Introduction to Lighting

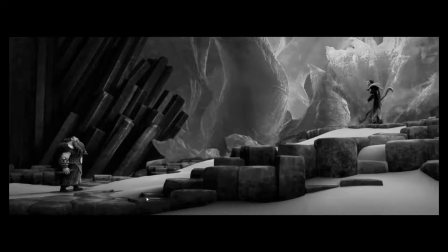[12:24]
And this is also a good demonstration of the term light over dark or dark over light, which is a great way of making something separate in your frame or your composition, particularly characters. So in this case, Stoic is light over dark, so he's primarily a light figure and over a dark background,
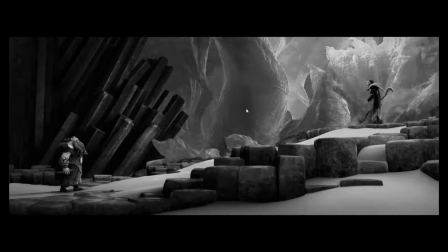[12:43]
and so he separates and it draws our attention over here as well. And then the mother is dark over light, so it's a light background and she's a dark figure, and so she separates really well too. And so even though this is a pretty complex scene,
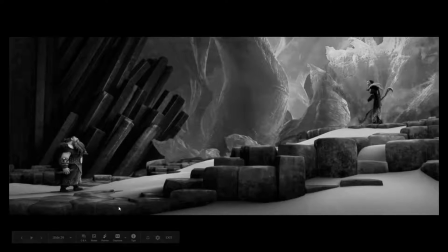[12:56]
our eyes know immediately what to look at because of the relative value contrast and that separation of value or space through value.
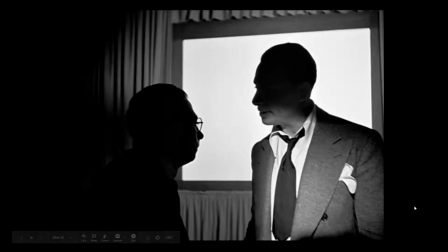[13:05]
Here's a pretty extreme example of that dark over light or light over dark concept. And so here we can see the characters' heads are clearly silhouetted against these value fields. That really defines their shape, and we can really understand who they are and what they look like, and it's easy to follow them.
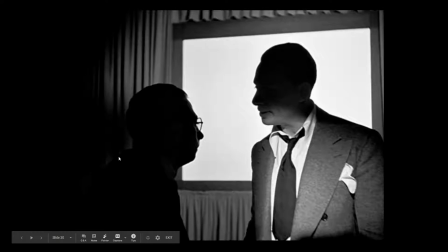[13:24]
We lose them a little bit on the left-hand side, which is okay. What's more important is his face is isolated against that background and clearly defined by that dark over light.
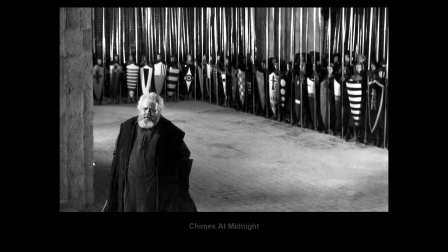[13:35]
In this example here, we have this separation of this space right here from these soldiers. If this was shot a different way or framed a different way, this figure would be over this really busy background, and the actor would be hard to look at, right? It'd be hard to isolate them and pull them out of the background.
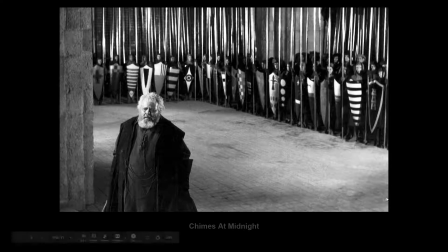[13:53]
But by having this big, simplified, low contrast value field behind him, he clearly separates, and we know to focus on him. It's easy to read his character.
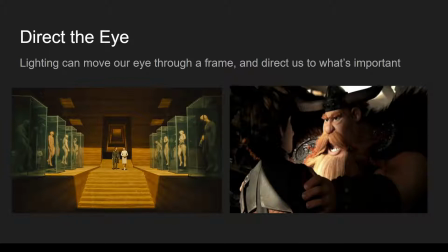[14:05]
So we can use lighting and value to move our eye through the frame and create focal points and to direct us to what's important. On the left-hand side, you can see how the light is cutting and highlighting and revealing these figures as it travels through the scene, right?
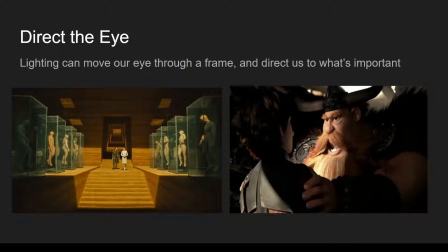[14:22]
Directing us to an important narrative element as she's describing the history of their people-making organization. On the right-hand side, from another example from How to Train Your Dragon 2, we're using light to keep us focused on the expressive area of Stoic's face, right?
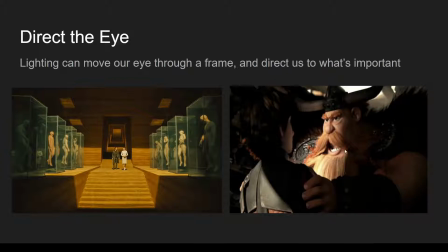[14:40]
He's having this really important conversation with Stoic, and so we're keeping that really, really strong, almost, again, another spotlight on his face, because that's what we want to focus on. And you can even see there's a bit of a bounce light coming off of his face,
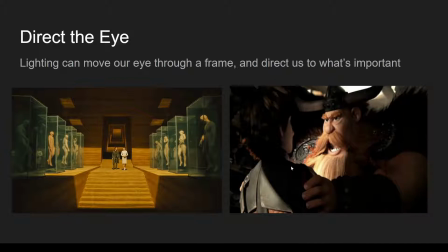[14:55]
emphasizing and separating Hiccup's face from the background, which otherwise it would just be really dark and we wouldn't even notice Hiccup really. We would just be focusing 100% on Stoic. And you can also see, again, value in space, how they're using this lighter shape or this lighter area to separate out the helmet from the background. The third fundamental use of lighting is to define form and shape.
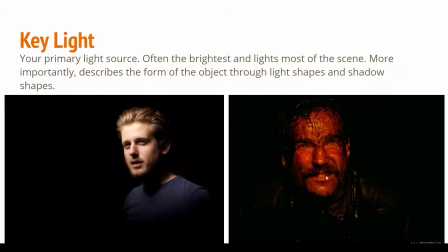[15:20]
In order to shape our figures, we need to start talking about different types of light sources. And these are the different terms we use to describe lights based on their purpose and where they are. So the first light that we want to talk about is probably the most important one, and that is the key light.
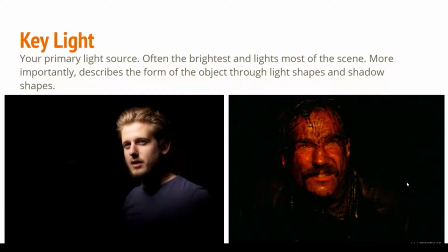[15:37]
The key light you can think of as your primary lighting source. This is the light that's going to be doing most of your illumination in your shot, and it, more importantly, it also describes the form of your object through light shapes and shadow shapes.
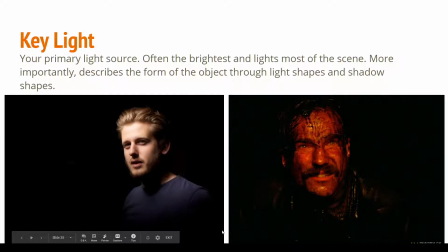[15:52]
And so it's going to be used to shape and sculpt your figure with light. Okay, so here's an example from No Country for Old Men.
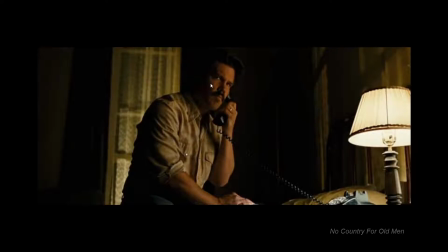[15:59]
So we have this key light coming from the right-hand side, and we're revealing and shaping this character from this light source right here. And again, jumping back to that idea of value in space, using light over dark and dark over light, right? You have his light side over dark background and his dark side over light background to help pop him out.
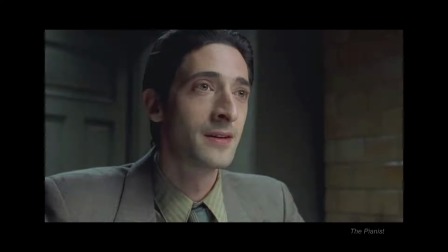[16:20]
Here we have a light source that's off camera, and it's not always the case, but many times the key light is going to be off camera.